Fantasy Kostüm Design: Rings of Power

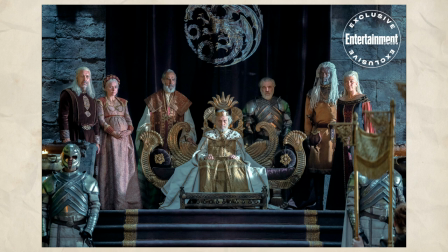[12:09]
Das heißt, wir haben eine relativ kurze Zeit, in der sich die Mode verändern könnte, also müsste die Mode allgemein mittelalterlich bleiben. Allerdings handelt es sich hier um eine Hochperiode für die Targaryens und allgemein für Westeros.
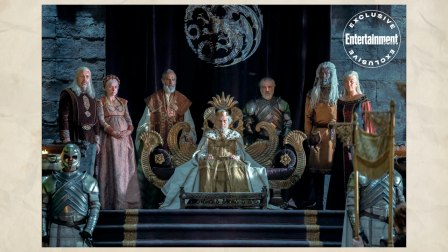[12:22]
Es gab 60 Jahre Frieden, der Handel ist stärker als in der Originalserie und das Herrscherhaus der Targaryens befindet sich auf seinem Zenit. Es ist so mächtig, wie es noch nie zuvor war und wie es auch nie wieder sein wird.
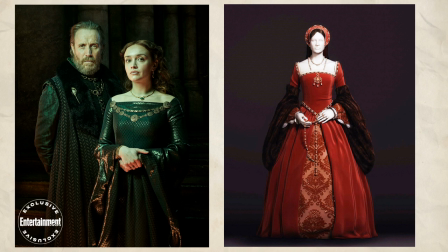[12:35]
Das heißt, wir haben in House of the Dragon allgemein immer noch mittelalterliche Designs, aber sie sind eher an die Tudor-Ära angelehnt, wodurch die Häuser eine gewisse Opulenz zeigen und wodurch sie ihren Reichtum zur Schau stellen können.
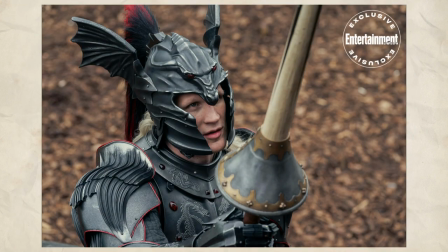[12:48]
Das heißt zum Beispiel die Rüstungen der Hohen Lords, die wir in House of the Dragon sehen, sind ein bisschen kunstvoller, ein bisschen mehr ausgearbeitet, ein bisschen opulenter und sie haben mehr Dekoration als unbedingt notwendig. Einfach weil diese Rüstungen nicht für Krieg hergestellt wurden, sondern generell für Turniere, eben weil wir seit 60 Jahren keinen wirklichen Krieg mehr hatten.
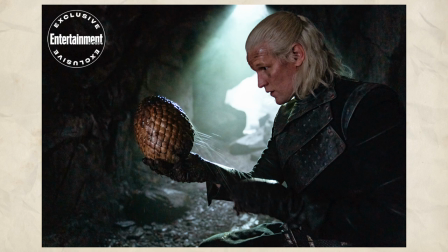[13:07]
Das heißt insoweit passen vom Feeling her sowohl die Rüstung als auch die Kostüme von House of the Dragons in die Welt von Game of Thrones, auch wenn sie vielleicht ein bisschen opulenter wären als man es gewohnt ist. Allerdings gibt es hier auch gewisse Änderungen, eben weil es eine Adaption ist. Und diese Änderungen sind nicht unbedingt negativ.
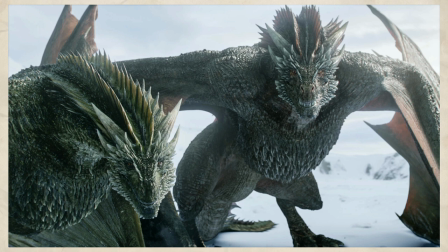[13:26]
Beispielsweise gab es bei Game of Thrones genau ein Drachendesign für drei Drachen und die wurden einfach nur farblich unterschieden. Was bei drei Drachen kein großes Problem ist, aber bei House of the Dragon sollen es bis zu 20 Drachen werden. Also müssen Zuschauer auf den ersten Blick unterscheiden können, um welchen Drachen es sich handelt, ansonsten wissen sie nicht was los ist.
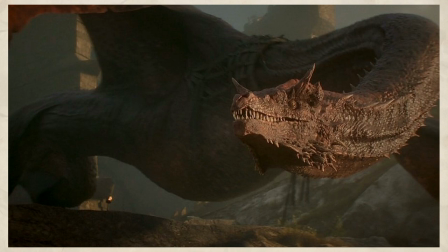[13:45]
Das heißt, die Körperform, Schädelform und Flügelform der Drachen und so weit und so fort weicht von dem ab, was in der Game of Thrones Serie gezeigt wurde. Und die Beschreibung der Drachen und der Farben weicht zu einem gewissen Grad von dem ab, was in Fire und Blood geschrieben wurde. Einfach weil man dadurch es für die Zuschauer einfacher machen kann, diese Drachen zu unterscheiden.
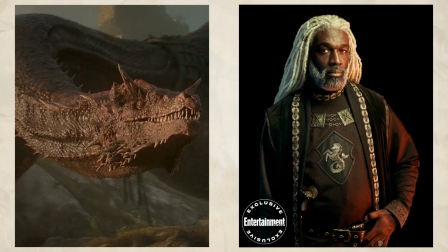[14:04]
Ich würde argumentieren, dass die Änderungen, die House of the Dragon gegenüber der Serie und den Büchern vorgenommen hat, entweder positiv oder notwendig sind. einfach weil sie es entweder den Zuschauern einfacher machen, der Serie zu folgen oder weil sie aus Produktionsgründen gemacht werden mussten.
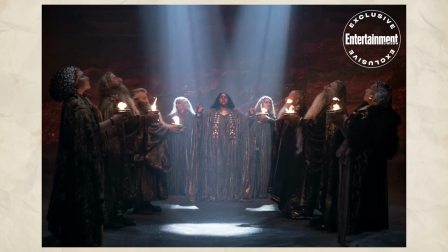[14:20]
Und ich bin mir nicht sicher, dass ich bei Rings of Power dieselbe Behauptung machen könnte.
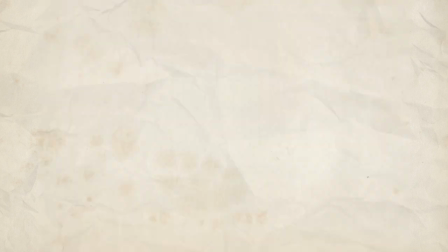[14:26]
Um den Vergleich noch ein bisschen weiter auszuprügeln,
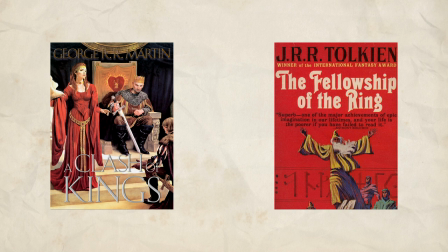[14:29]
sowohl die Welt von Das Lied von Eis und Feuer als auch Mittelerde haben beide dasselbe Problem. Sie sind, was Kostüme angeht, verhältnismäßig generisch.
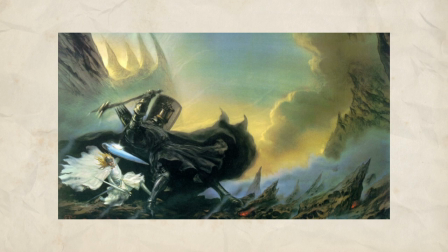[14:38]
Was im Fall von Herr der Ringe daran liegt, dass Tolkien der Großvater von aller Fantasy ist und jeder ihn kopiert hat. Also sind die Ideen, die Tolkien hat, überall verbreitet und fast jeder benutzt, was Tolkien benutzt hat.
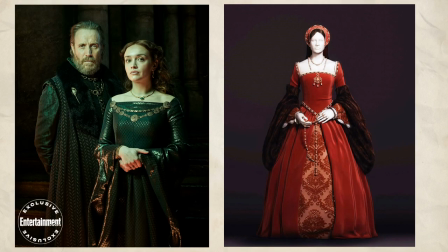[14:51]
Und im Fall von Game of Thrones, weil die Kostüme mehr oder weniger direkt dem europäischen Mittelalter entsprechen.
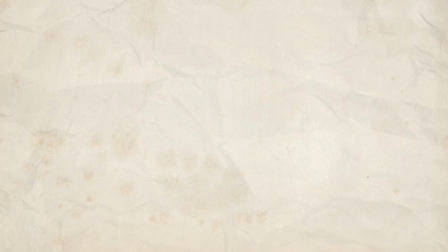[14:58]
Das heißt, beide Franchises brauchen Symbole und Details, damit man sehen kann, wo das Ganze herkommt.
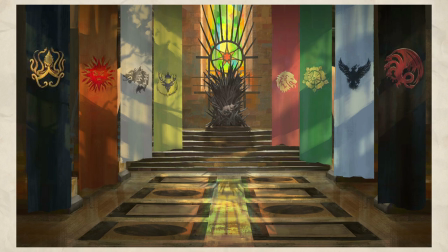[15:05]
Das wären bei Game of Thrones beispielsweise die Insignien der Häuser und dass die Häuser ihre Insignien auf alles tackern, was sie finden können.
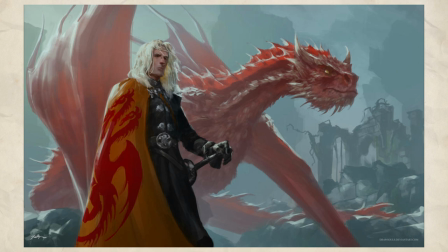[15:12]
Das wären die weißen Haare und violetten Augen der Targaryens und ein ganzer Haufen anderer Sachen, der Game of Thrones von anderer generischer Fantasy abhebt.
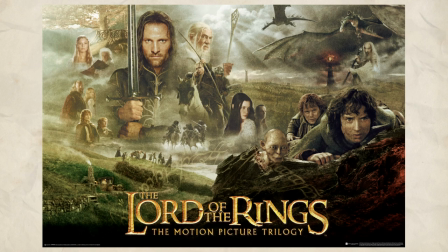[15:21]
Und im Fall vom Herrn der Ringe wären das der weiße Baum, die Pferde von Rohan und all die anderen Sachen, die durch die Peter-Jackson-Filme etabliert wurden. Ja, die Sachen sind zwar in den Büchern beschrieben worden, aber die Bildsprache wurde eindeutig von Peter Jackson geprägt.
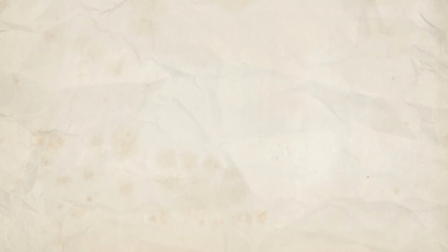[15:37]
Und das heißt, es wird jetzt für mich Zeit, diesen Vergleich und dieses Video abzuschließen.
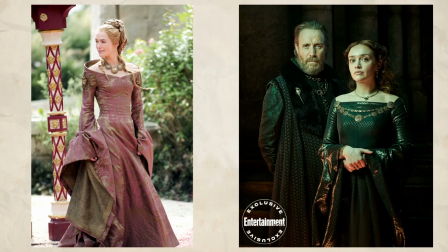[15:42]
House of the Dragon funktioniert als Adaption, weil hier der Stil von Game of Thrones beibehalten wird, aber so abgeändert wird, dass er in die Zeitperiode passen würde, während die Symbole, die in Game of Thrones benutzt wurden,
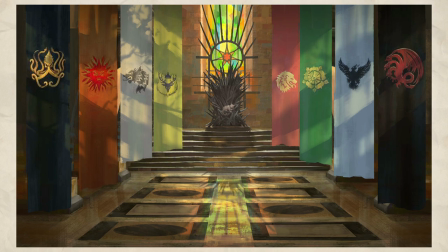[15:56]
weiterhin beibehalten werden. Die Häuser haben dieselben Wappen wie in Game of Thrones, es gibt dasselbe Targaryen-Design wie in Game of Thrones und so weiter und so fort.
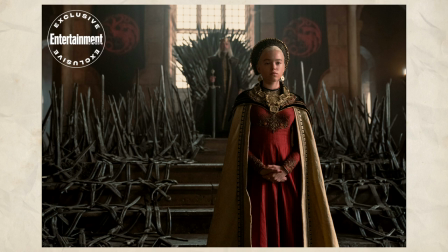[16:05]
House of the Dragon fühlt sich an wie ein neuer Teil einer Geschichte, der in derselben Welt erzählt wird wie Game of Thrones.
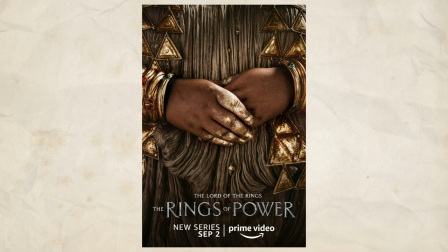[16:12]
Während die Designs in Rings of Power sehr stark von dem abweichen, was etabliert wurde.